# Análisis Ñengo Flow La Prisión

Saludos, este es José David Ferrer aquí de nuevo con otro video análisis. Esta vez voy a hacer uno de mis videos preferidos, Ñengo Flow, La Prisión.
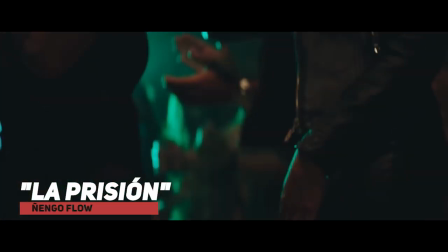Yo conozco a Ñengo hace muchos años, desde antes que él estuviera así de famoso, Puerto Rico, en casa y en el estudio del pana mío Yay y Toli.
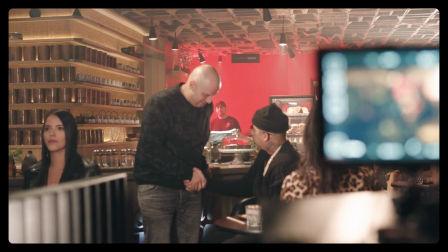(0:30)
Nada, lo conozco desde Bayamón, Puerto Rico, y siempre ha sido la misma persona. Le tengo mucho cariño y aquí esto es uno de los mejores videos que hemos hecho juntos. Este video lo tuve que editar yo, lo tuve que hacer la dirección de fotografía, pues estaba muy maniático con el concepto. Esto ha sido uno de los pocos videos que yo he tenido un libreto bastante completo de todo el video.
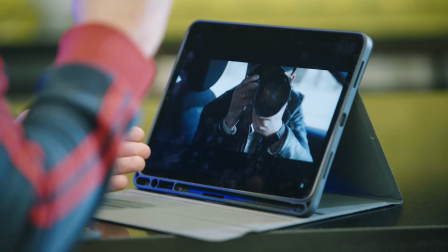(0:53)
Lo quería así, que el principio sea así, como que enseñe un preview de todo el video, como si fuera un tráiler.
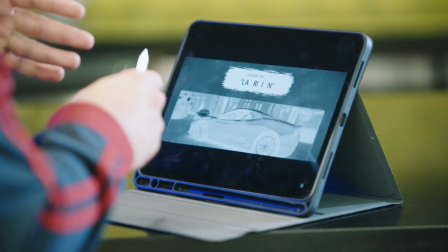(0:59)
Se ve en los créditos Ñengo, cosas del FBI, el carro, la mujer.
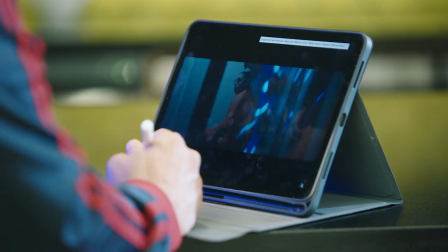(1:05)
Ya más o menos tú vas viendo lo que va a pasar en el video. Se ve el director más lindo del mundo.
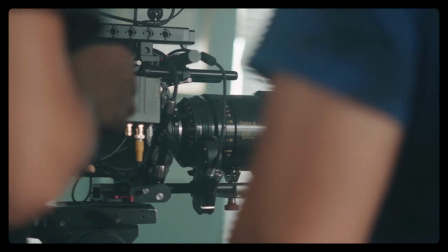En la edición yo estaba bien maniático, por eso no dejé que nadie editara este video más que yo. Eso sí, la colorización la hizo Josh Papi y Yero.
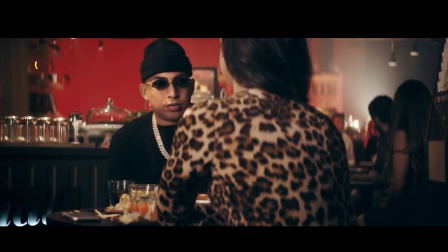(1:23)
Nada, comienza aquí, ¿verdad? Nosotros en esta escena, aquí hay una luz pequeña, la luz que está acá atrás de esta persona que está aquí, para que se vea en profundidad. De acá afuera tenemos una luz pequeña por acá atrás y por aquí hay otra luz, una Fresnel 650 que le da Ñengo aquí. Le da ella por aquí.
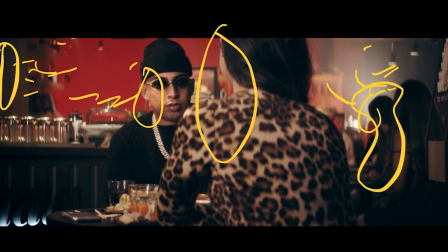(1:39)
Nada, y esto está lleno de FBI aquí, Ñengo no lo sabe, aquí hay un FBI, por acá hay otro. Pobrecito Ñengo.
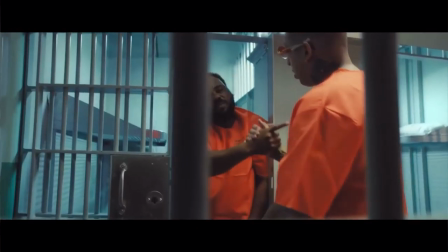(1:45)
Está en la cárcel él, mira, el anaranjado con el azul. Ahí viene el fiscal, que está en contra de Ñengo con la foto.
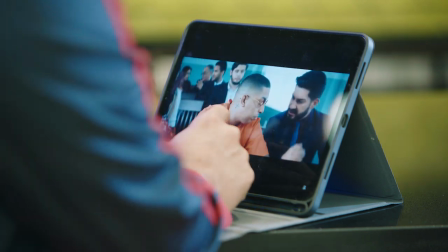(1:53)
Está el abogado corrupto, está el juez. O sea, todo esto fue bien detallado.
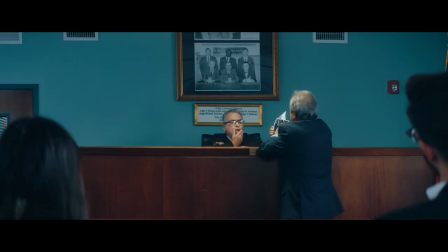(1:59)
Yo quería eso cuando él señala. Eso es muy importante, que se vea cuando la persona señala cómo uno se siente en la corte. Las personas mirando. Aquí va entrando el cómplice de Ñengo, un pana de él, un amigo.
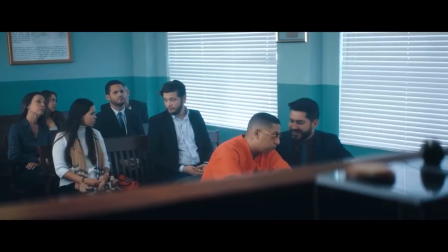(2:11)
Se hace como el loco. Ahí está Ñengo con el compañero de cárcel.
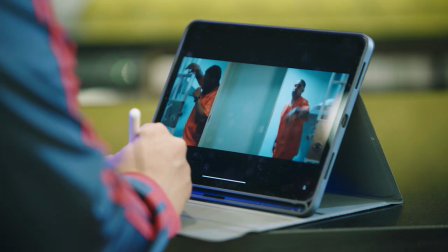(2:16)
Mira, el abogado corrupto. O sea, todo esto detalla a estas personas, las miradas, la mirada de él, cómo él actúa.
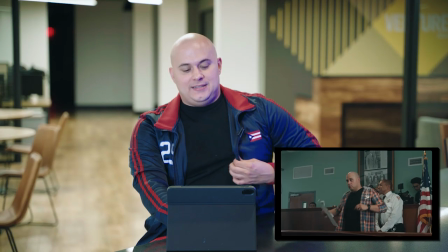(2:22)
Ahí entra la novia para que supuestamente ya se está haciendo la víctima.
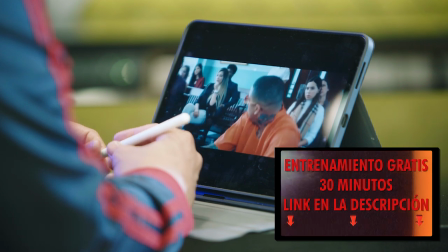(2:27)
Ya se está haciendo la víctima. Y ella, pero en verdad una hija la gran, porque ella se tía Ñengo. Ahí más o menos la mirada, tú te vas dando cuenta de lo que va pasando. Mira, aquí nosotros teníamos unas luces,
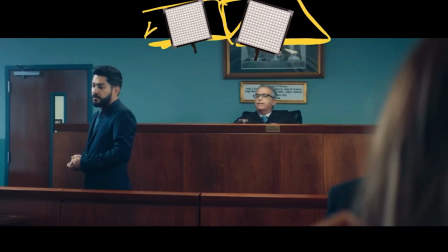(2:38)
acá arriba, unos light panel que le daba a la gente. Aquí nosotros estamos usando la luz natural de las ventanas.
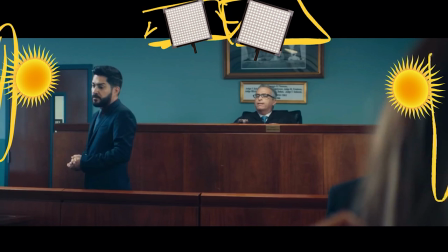(2:46)
En este lado, en los dos lados tiene la luz natural de la ventana, pero nosotros le pusimos como un papelito,
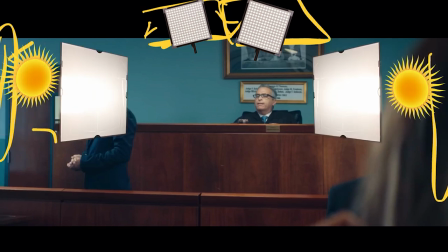(2:52)
una difusión pequeña para que no dé tan fuerte. Y acá atrás tenemos siempre, atrás de la cámara como alto, tenemos una sky panel que le está dando a la gente y le da un anaranjadito a ellos.
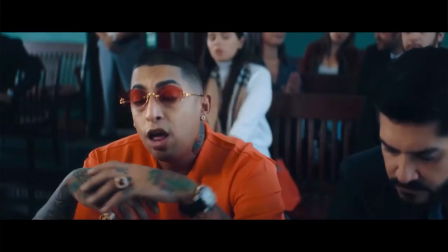(3:02)
Y así dejamos todo el día. A ver, si miran bien, mira, las ventanas, nosotros dejamos todo el día así la iluminación, para que se vea todo parejo.
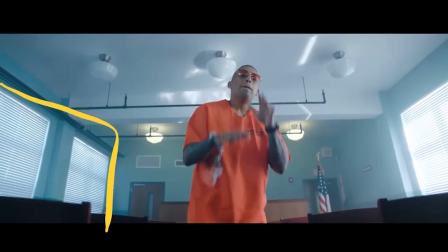(3:10)
Aquí en esta escena pueden ver la ventana, ¿me entiendes? La cerramos para que diera solamente salud.
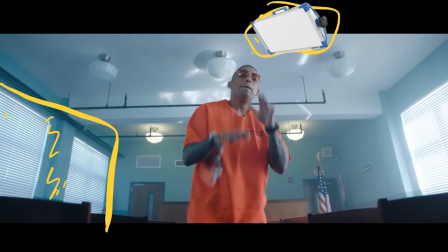(3:16)
A frente de la aquí tenemos una sky panel pequeñita. So, estamos usando bastante natural y pues prendimos estas dos, claro. En el video no las teníamos prendidas, pero esta vez la prendimos para que se vea por lo menos algo allá.
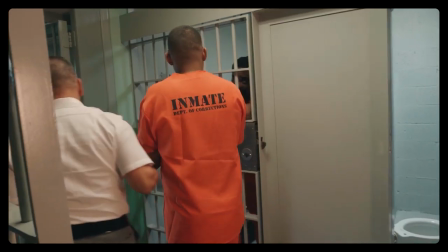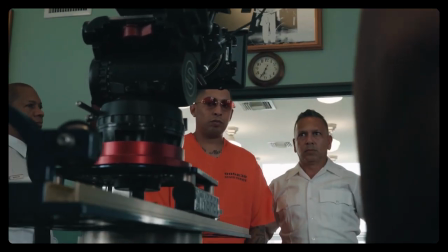Los uniformes que estamos usando son los uniformes que son de cárcel.
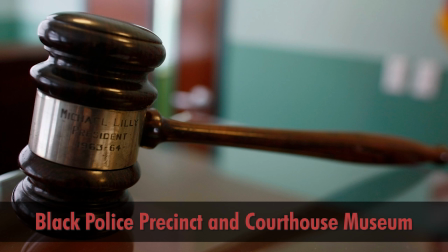(3:41)
Esto fue una cárcel, un cuartel histórico de Miami, que era el cuartel de la gente de color, la gente African American.
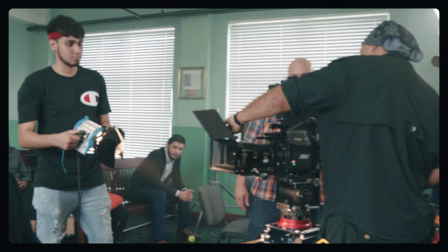(3:49)
En esta escena aquí, ven que las luces se ponen oval porque tenemos un lente anamórfico, Special Lens Flare, que se ve, olvídate, bien película.
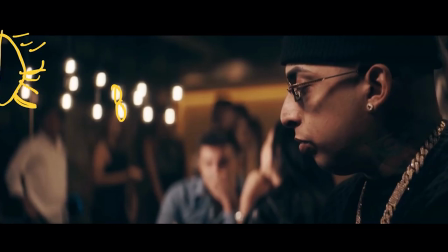(3:57)
Y la luz que tenemos aquí, que es una Ari 650, le está dando suavecito a Ñengo y al chamaco.
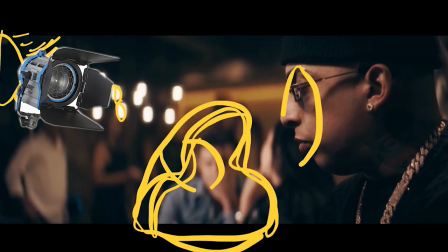(4:04)
Y este es del FBI, este. Y ya Ñengo aquí se va dando cuenta de que la mujer lo setió.
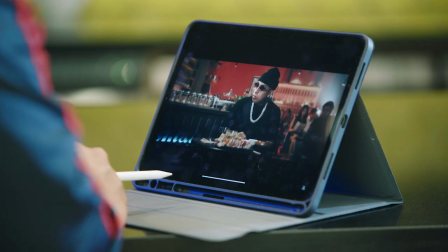(4:11)
¡Bom!